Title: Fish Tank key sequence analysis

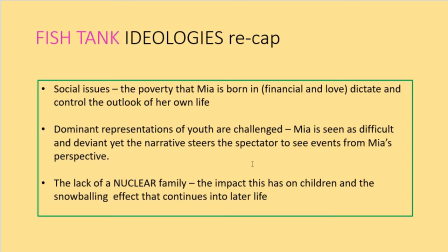(6:22)
and the last one the lack of the nuclear family has a massive impact on the children and a snowballing effect that continues later into life so potentially is Mia going to end up just like her mother because that's the way that she's been brought up and that's what she knows she doesn't understand
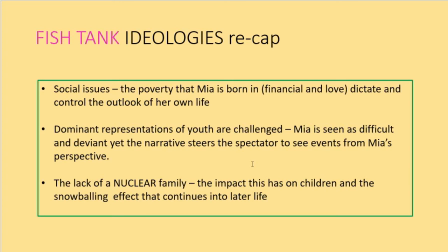(6:39)
what it's like to have a mother and a father and financial safety and love around her it may be worth you stopping and making notes of these if you need them
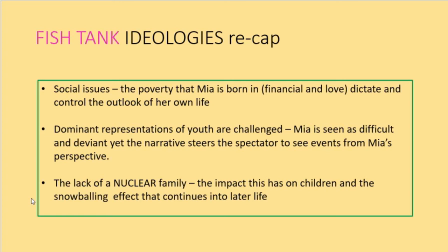(6:54)
I know that whenever I'm being taught something new I have to make notes the whole time otherwise it doesn't go in but of course you can just keep pausing and going back on this presentation so we've watched the clip we know what our ideologies are let's get on to the points of film form
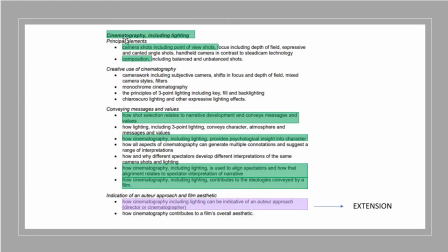(7:11)
the first one we're going to focus on is cinematography okay and what I've done for you for each of the categories of film form is taken what the exam board expects you to know and then I've highlighted key areas that for this task I'd like you to focus on.
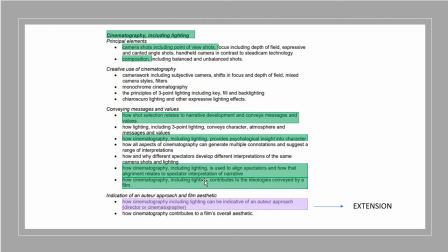(7:29)
They're colour coded in terms of how we use the bricks in class so cinematography is green and also on some of them you've got a little purple box because this would be your extension if you really want to challenge yourself in this task this is what you need to think about.
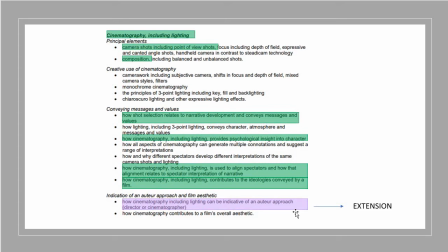(7:44)
So for cinematography I want you to think about the specific camera shots including point of view shots that are used also camera angles secondly the composition where are the characters placed how is the setting positioned in compared in
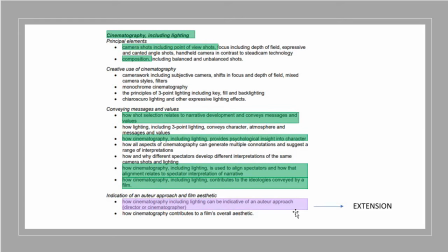(8:02)
comparison to that character we did a practical task on this in one of my lessons before when I asked you to go out with the cameras and to take really interesting shots that you'd composed differently and creatively to what you normally would have so think about that i also want you to think about how the shot relates
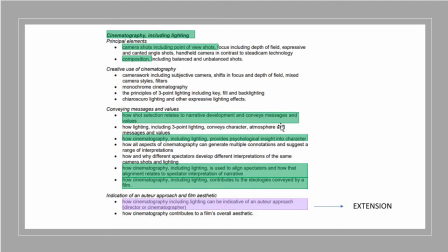(8:22)
to the narrative development and conveys messages how cinematography don't forget lighting it's very important provides psychological insight into the character how cinematography and lighting is used to align the spectators
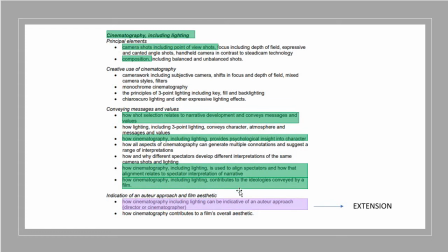(8:36)
with the characters and with our interpretation of the narrative and how cinematography including lighting again contributes to the ideologies. Your extension would be linking this to last week's task with Miss Burns about Andrea Arnold as an auteur.
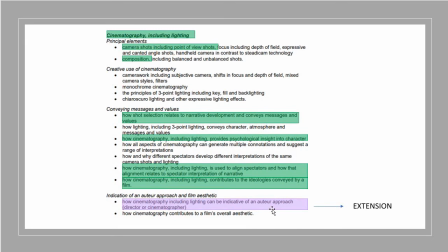(8:53)
Does the cinematography that you're seeing in this scene really present her as a standout auteur?
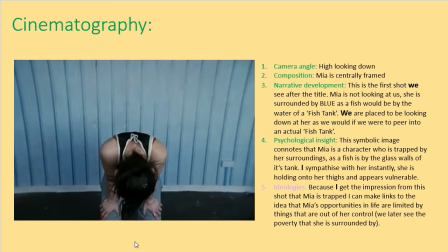(8:59)
So my example. what i've done whilst watching the clip is i've screenshot an image or a shot that i think was really significant i've given it the the title of the side cinematography and then i've literally just taken four of the key
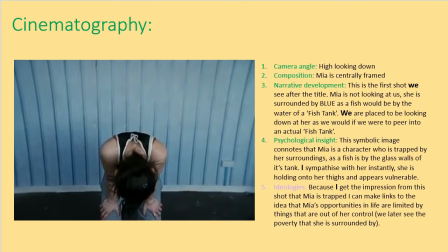(9:18)
points from the previous slide so you can see number one i've got camera
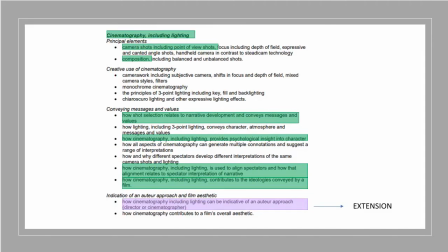(9:24)
angles. Number two, I've got composition. Number three, narrative development here. Number four, psychological insight here. And I did manage to look at the ideologies as well.
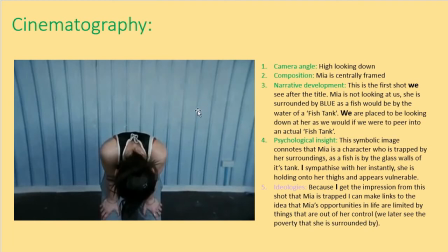(9:42)
Okay, so camera angle is a high angle looking down. Composition, Mia is centrally framed. She's in the centre of that shot. For narrative development I've spoken about how this is the first shot that we see after the title. So that black screen with fish tank in the middle, this is the next thing we're presented with as an audience.
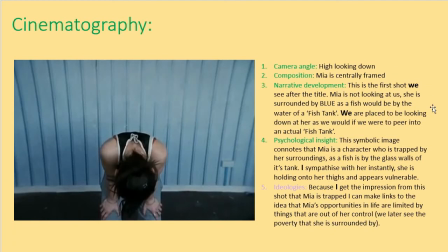(10:03)
Mia's not looking at us, she's surrounded by blue as a fish would be in the water of a fish tank. So we are placed to be looking down at her as we would be if we were to peer into an actual fish tank and I think that's really important.